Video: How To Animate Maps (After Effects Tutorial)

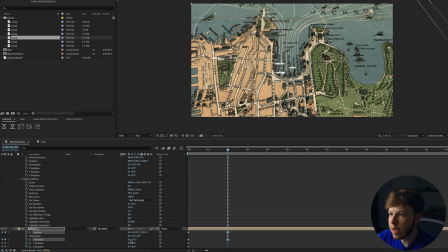Go about 2 seconds forward, and let's zoom in and rotate it a little bit more.
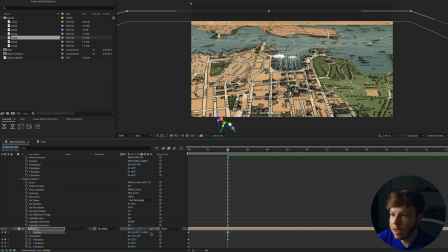Want to get it pretty flat so we can get, you know, have the clouds look nice.
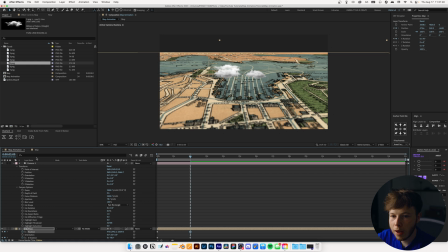Zoom in a little bit more. And I don't like the placement of the clouds, so we can always go back in and move that around.
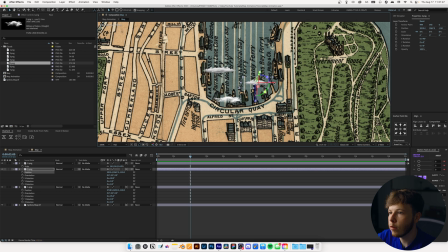So if I move this one out left, this one out to the right, have this one scoop back a little bit,
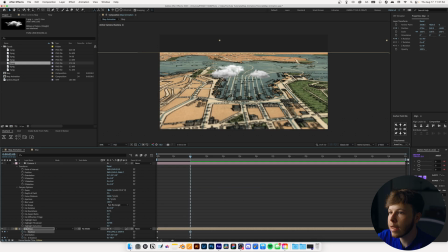maybe more in the middle, go back in, see how that looks. raise this one up a little bit. What does that look like? Not a fan. Command Z that.
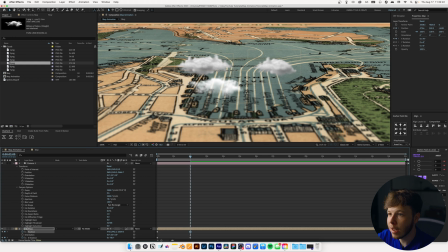This is just where you can have fun, and don't be scared to have fun, because at the end of the day, that's the most important part about doing these animations.
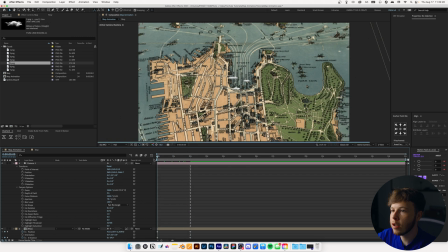That looks pretty decent. So now we have this little animation where it comes in. Now this is pretty solid. I want to add a little bit more flair to it.
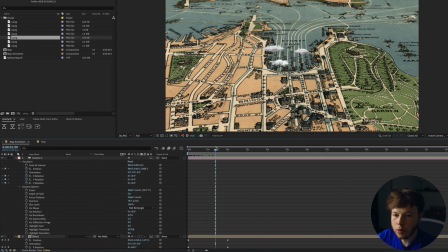One way of doing that is I'm going to keyframe the position of the camera and also the X or the rotations, really, because we're just going to play around and see what looks good,
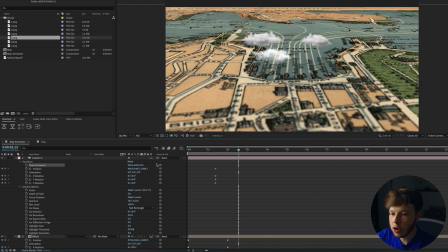and go forward a little bit further than where our other animation ends, and then play around with the parameters to get a look that you like. The camera works in a little bit of a weird way,
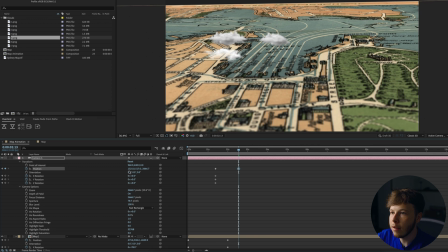so don't be scared to kind of mess with it and just see what kind of looks you can get.
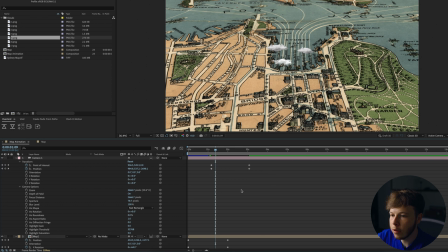And spread this animation out just a little bit more because we want it to be very smooth.
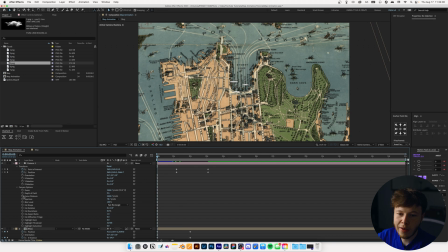Next thing we're going to do is the focus distance. I've covered this before, but keyframe it at the very beginning.
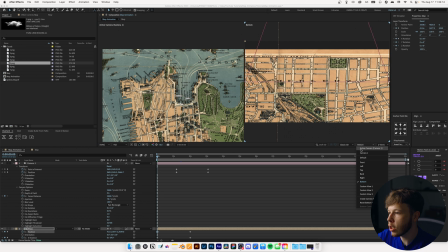Go to 2 view mode. And I'm going to change this to left so we can see our camera.
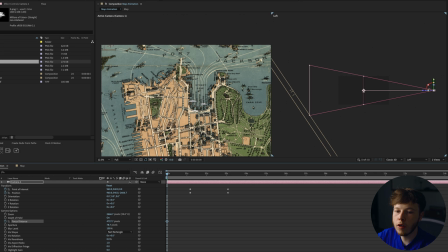So you can see our camera is here. Focus distance at the moment is right here. Click on it. I can go in and change it. And again, as I've mentioned before, the pink line is the focus point. So as you can see, as soon as that pink line hits that, our layer is in focus.
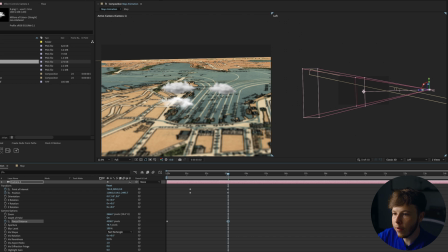Go forward until the end of our animation and adjust. So now we bring it way, way back. You can see our clouds are all right there. So we want to match this pink box to it. So now we've got this in focus, which is perfect.
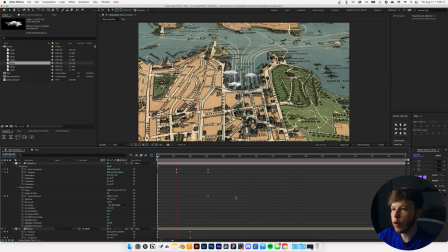Go back into one view mode. Playing that back, this is what we have. And it's a little bit jittery.
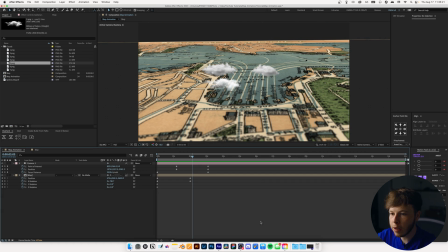It's not feeling very smooth. So we can, of course, hit U to bring up all our keyframes, select them, go into flow in this case, and hit.
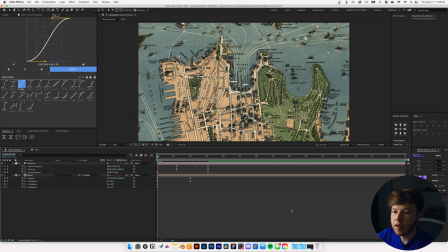In this case, I'm going to use slow 60 speed. That's, again, it's just a plugin I've made. Use it.
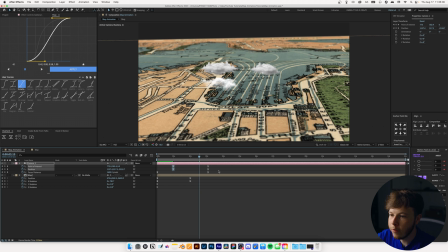It's just going to ease it out just a little bit, but still not perfect. Drag this out even more, just so we don't get that hard stop in the animation.
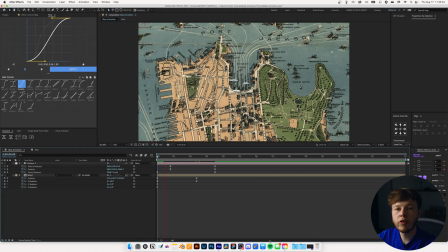With map animations, generally, you want it to be pretty smooth.
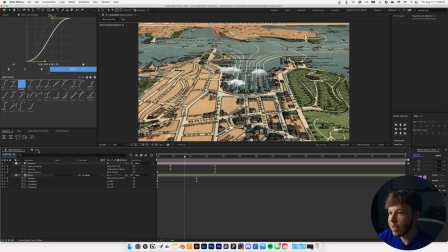Now, there's one thing I didn't do yet, which is on purpose, and that is adding a highlight line, which is something you'd often see in animations like this.
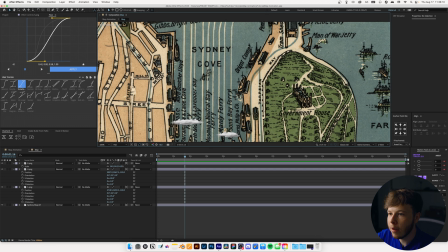I was thinking of adding some lines to these lines that you see right here.
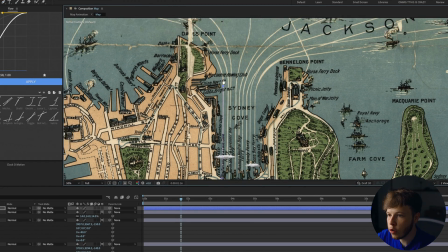The way we're going to do that is simply we have this, and I'm just going to hit G to bring up my pen tool, and I'm just going to follow the lines with my pen tool.
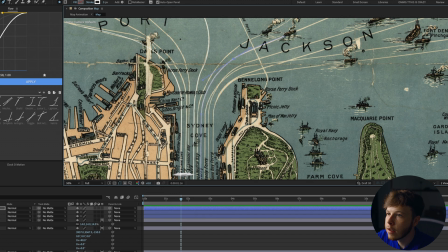And again, this might be a little bit time consuming, but trust me, it is worth in the end taking your time with these type of things,
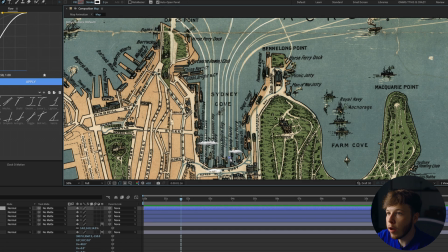because it is really in the details where you can make your animations shine.
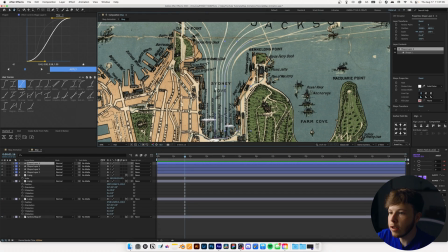I just made a couple pause. We don't need too many for this example.
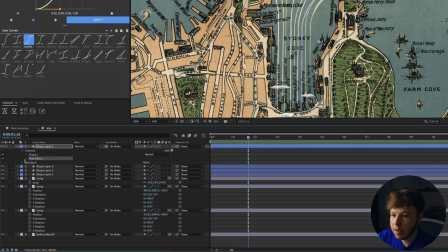We're going to take one of them and open up the contents and then hit add and add a trim pause and open that up. Keyframe the end, let's say at about 2 seconds, and then go back to about 1 second and set that to 0.
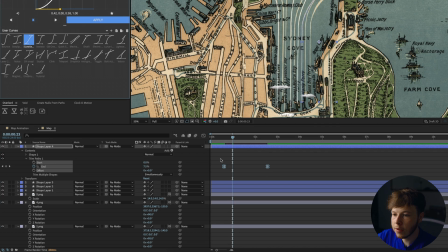We can even space it out a little bit more if we feel need to. As such, select them and add the same easing. And then we can go in, copy this, go to the first keyframe and select all our other parts and paste them.
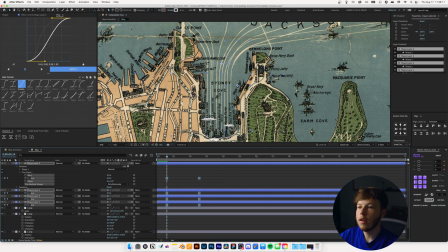I'm going to select them all, and then I'm going to use motion tools to randomly sequence them,
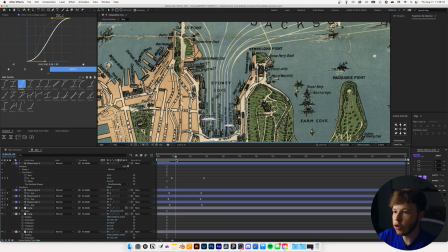the keyframes, and that's just going to give us a little bit of visual variance in the look. And then we can take them.
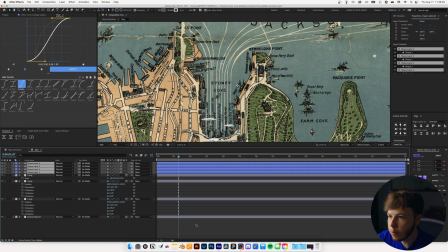I'm going to turn on motion blur, which is something I don't usually do. That's just going to feather them out ever so slightly to match the motion.
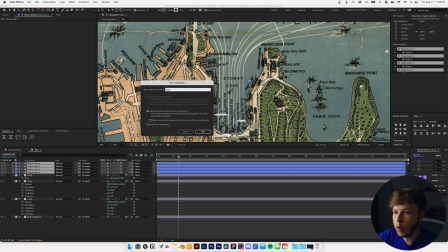Take them, pre-comp them, and I'm just going to name them bolt lines. Turn on 3D for that layer as well.
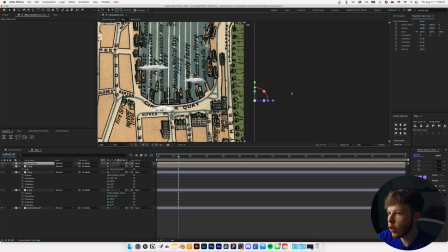Open 2 view mode. I want to lift it up ever so slightly from the map just to give some extra depth. So I can just take this just ever so slightly, and you might have to move the position around, mess with the scale since you're messing with the perspective of it. And then we can add deep glow.
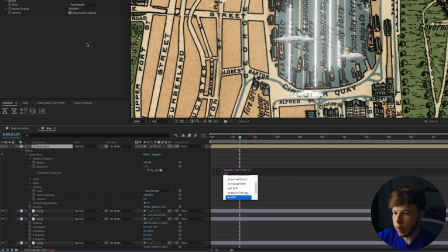And to the deep glow, I'm just going to add an expression. We're going to do posterize time 6 and then do a wiggle. Let's do 200.3, and that's just going to give a slight flicker to our animation.
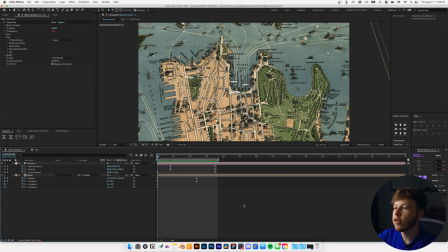So having a look at the animation we've done so far, this is what we have. Super simple little animation with some lines, a lot of visual interest, a focus shift, but we're not quite done because there's a little bit of extra size as per usual that we can add to it.
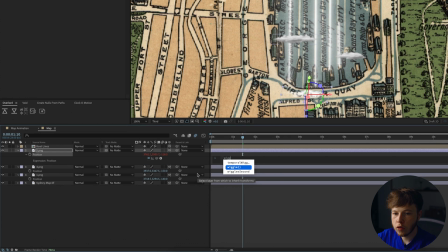So the first part of the source is open up the position of our clouds, alt-click in the expression, and then do a wiggle.
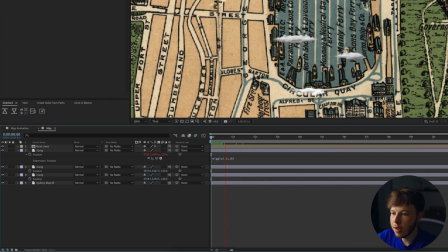Let's do a 0.3, 10, and that's just going to add a little bit of sway to our clouds.
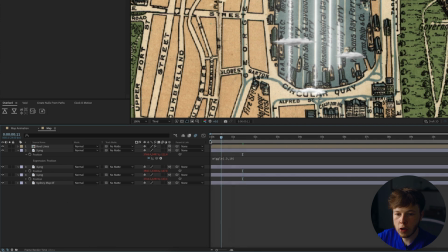So we can right click on the position where we have the expression, copy expression only, and command V on both of the other clouds.
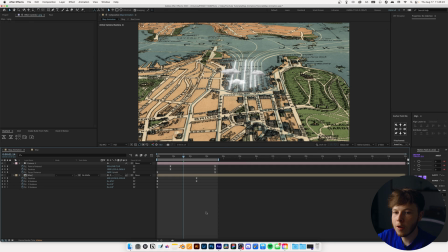And that's just going to give us a little bit of sway. Go back into our main composition, add an adjustment layer, add a transform, do the scale to 101, and then alt click the position.
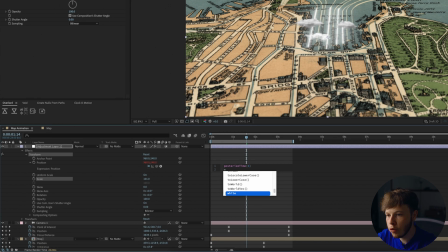We're just going to add a little bit of that camera shake as per usual, add a post-stretch time, and then a wiggle. Let's do a 200.3.
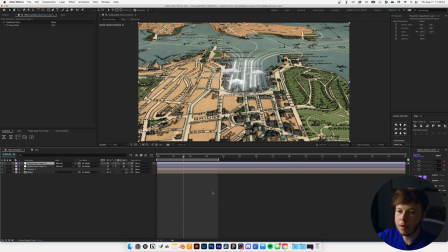Close that up, add another one, and this one is going to be a posterized time, set that to 12, and that is pretty decent.
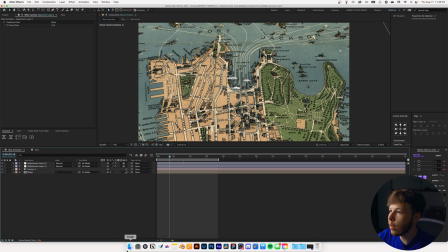Now we can go in and add some textures as well. We're just going to use some of the standard textures that I've used over and over again. I'd recommend going to Texture Labs and creating your own. So with our textures in here, they are 4K, the ones I have anyways. I'm going to scale them down.
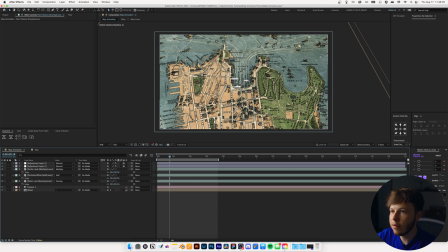So I'm just going to drag that below our adjustment layers, and there we go. We have a sick look. I think I'm going to decrease the opacity of our paint to about 70, just because we don't want it to be too intense.
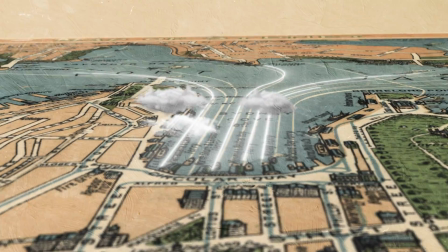And that is pretty much all there is to creating a map animation. We covered most of the basics.
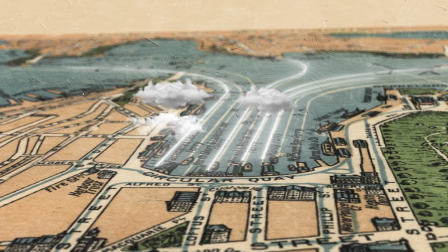Put it in 3D layer, added some depth, some details, some markings. And this is only a small part of what you can do. You can take this in so many more creative ways. You can mask out areas. You can add even more details outside of just the clouds. So it's really just about having fun and experimenting. For now, I think this is a pretty good starter on how you can make your first map animation. But yeah, thank you for watching. I hope you enjoyed, and I'll see you again next week. So peace out.